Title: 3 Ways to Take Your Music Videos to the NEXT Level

Yo, what's good y'all? I'm fresh today. Y'all can't tell me otherwise. I've been helping my wife a lot. She does photography. I've been setting up her backdrops and setting up her lighting. And I've been looking like, damn, this will look really good in the music video. And it just sparked the idea to bring back music video lighting setups, man. Some cool stuff you can do right in your crib. I'm in my garage right now. So if the audio is trash at all, that's why I was going to talk over this later. But I'm just like, let me do it right now to make it easier, make the video faster. But yeah, in this video, I want to show you a couple different lighting setups using paper backdrops,
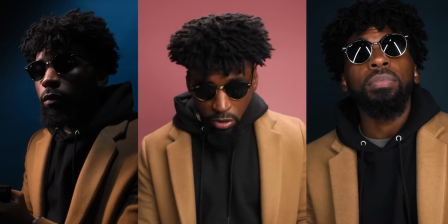0:31 how you can use complementary colors and also some posing techniques that you can do with the artists if you do get them in a situation similar to this. Talk about the lighting, where the lighting's placed. And I think this is dope because like I said, this is at my house. I'm not in the studio. I'm not in something that costs a lot of money. You pay one time for this backdrop and you could use it forever for photos, videos, all that good stuff like that.
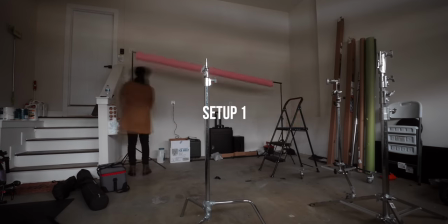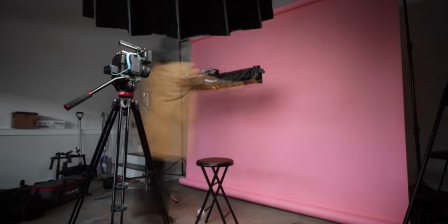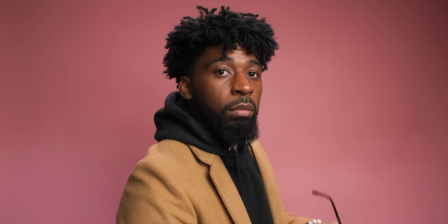1:04 So this is gonna be setup number one. Let's talk about the equipment first and foremost. The key light we're using to light this setup is gonna be the Aputure 300X.
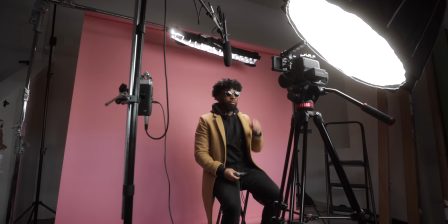1:12 And on that, I have the Light Dome R2. Gives me a nice, really soft look for the lighting on this.
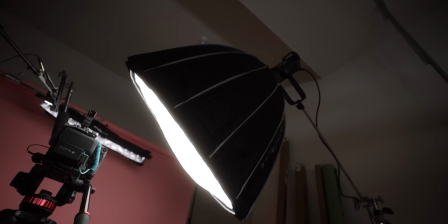1:17 I like this a lot. And I like this setup too because it's a lot different than something that I would naturally gravitate towards. I tend to do very dramatic, contrasty, shadowy setups and I plan to do that with the next one.
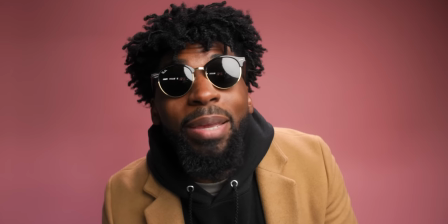1:27 If I turn on my autofocus, you can see in my glasses right there,
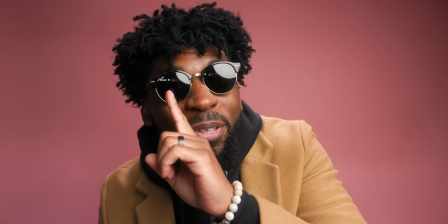1:32 We got those garage lights just popping through and I don't even necessarily want that But I just don't even feel like locking out this light is just gonna take too much time So I'm dealing with that that spill a little bit and it's cool But it's making me shift my white balance and camera a little bit because the mixing of tones is
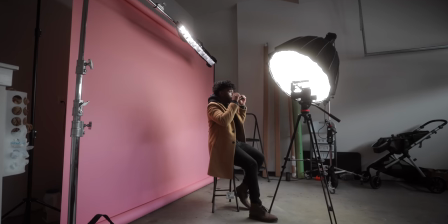1:48 just not working well with this look So that's the key light I got that placed around 45 degrees to my face and this is just giving me some nice Rembrandt
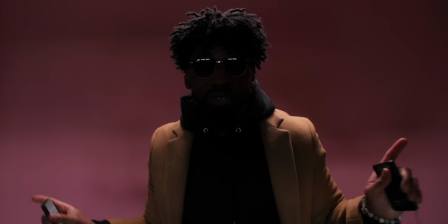1:54 lighting If I turn my key light on and off you'll see the difference that it's doing but you can also see this additional spill that's going on down here at the bottom of the frame.
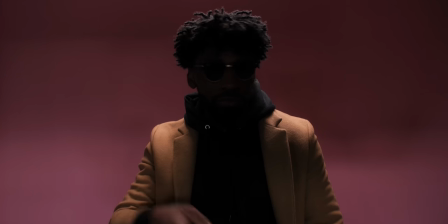2:03 That actually isn't my hair light doing that at all. And I'll show that to you in a second here.
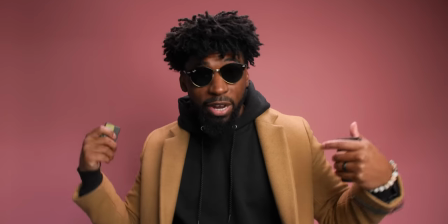2:08 But you turn the key light on, you can see that's doing a massive difference. And it's also lightened up the background a significant amount as well because I'm just so close to this backdrop.
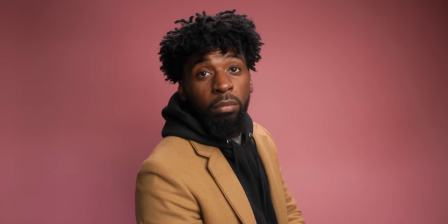2:15 And I'm also using a 24 millimeter, which is not going to give me any background compression. So I got to pull the camera and myself as close to the background as possible.
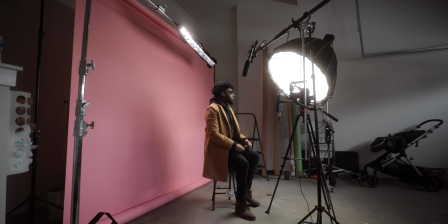2:22 But I like it. I like the spill that it's given to the to the backdrop. And that's one of the reasons is why I did not put a grid on the key light because I like it.
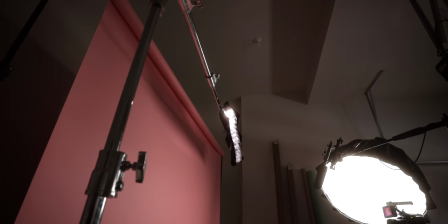2:30 I think it's lighting the background up a really nice way. And for the hair light, we're using one of the Nanlite Pavo tube 30Cs.
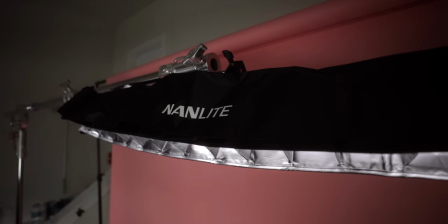2:35 I have that boomed up above me using the junior boom arm. Just boom, literally right over the top of my head.
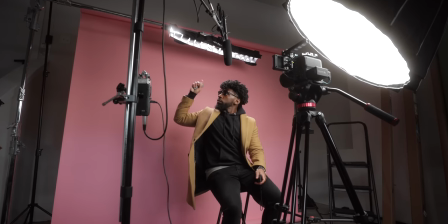2:43 And you can see it's giving me some nice hair lights, some nice light over here on my shoulders. And that's just helping me pop off the background.
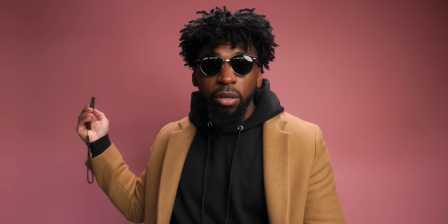2:49 If I turn that off and on, you can see what that's doing for the shot. Off, looks good, but I'm just not popping off the background.
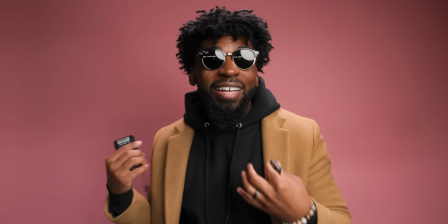2:57 I don't have that separation. Then when we turn it on, it's just that nice soft light that's just helping me separate from the background.
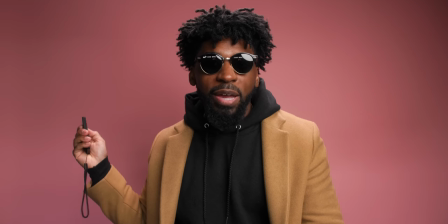3:03 And you can also see that it's not really doing much to the background. And the reason why is because I have a grid on it.
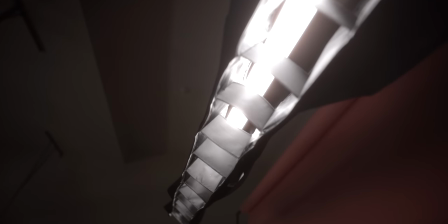3:08 I have one of the egg crate grids from Nanlite on the pavo tube up above me, and that's just to keep it from spilling on the backdrop. So that's that, man. I want to talk about some styling and some posing techniques that I would do for the artist. First and foremost, I think the most important styling tip that you can do for any scene that you do is choosing complimentary colors. Also contrasting colors as well. I don't know if this would be considered contrasting or complimentary, but it's a little bit of both.
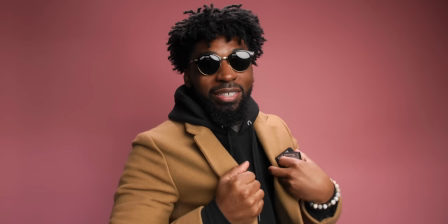3:35 I chose this coat on purpose. You can see that this just pops off of this background really nice.
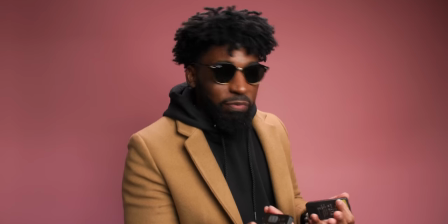3:40 And it's also just complimenting the look of the scene. So, you know, I think wardrobe is probably the most important thing when it comes to style.
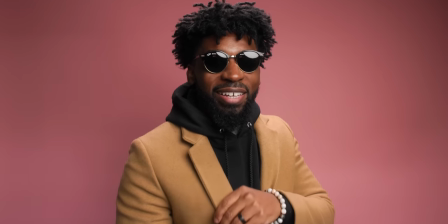3:48 And if I had an artist, I would definitely tell them to wear something warm, you know, tan. But when it comes to like posing for this, I would probably pose my artist this way.
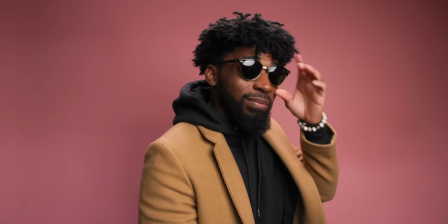3:56 And the reason why I got these shades on, you can see the scene looks good without them. But just that touch of reflection just adds so much to the scene.
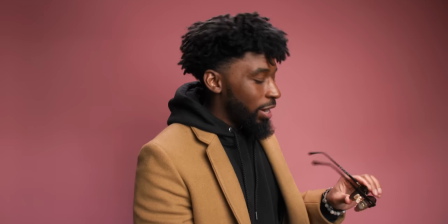4:05 And I feel like a musician or an artist would probably already be wearing a shade.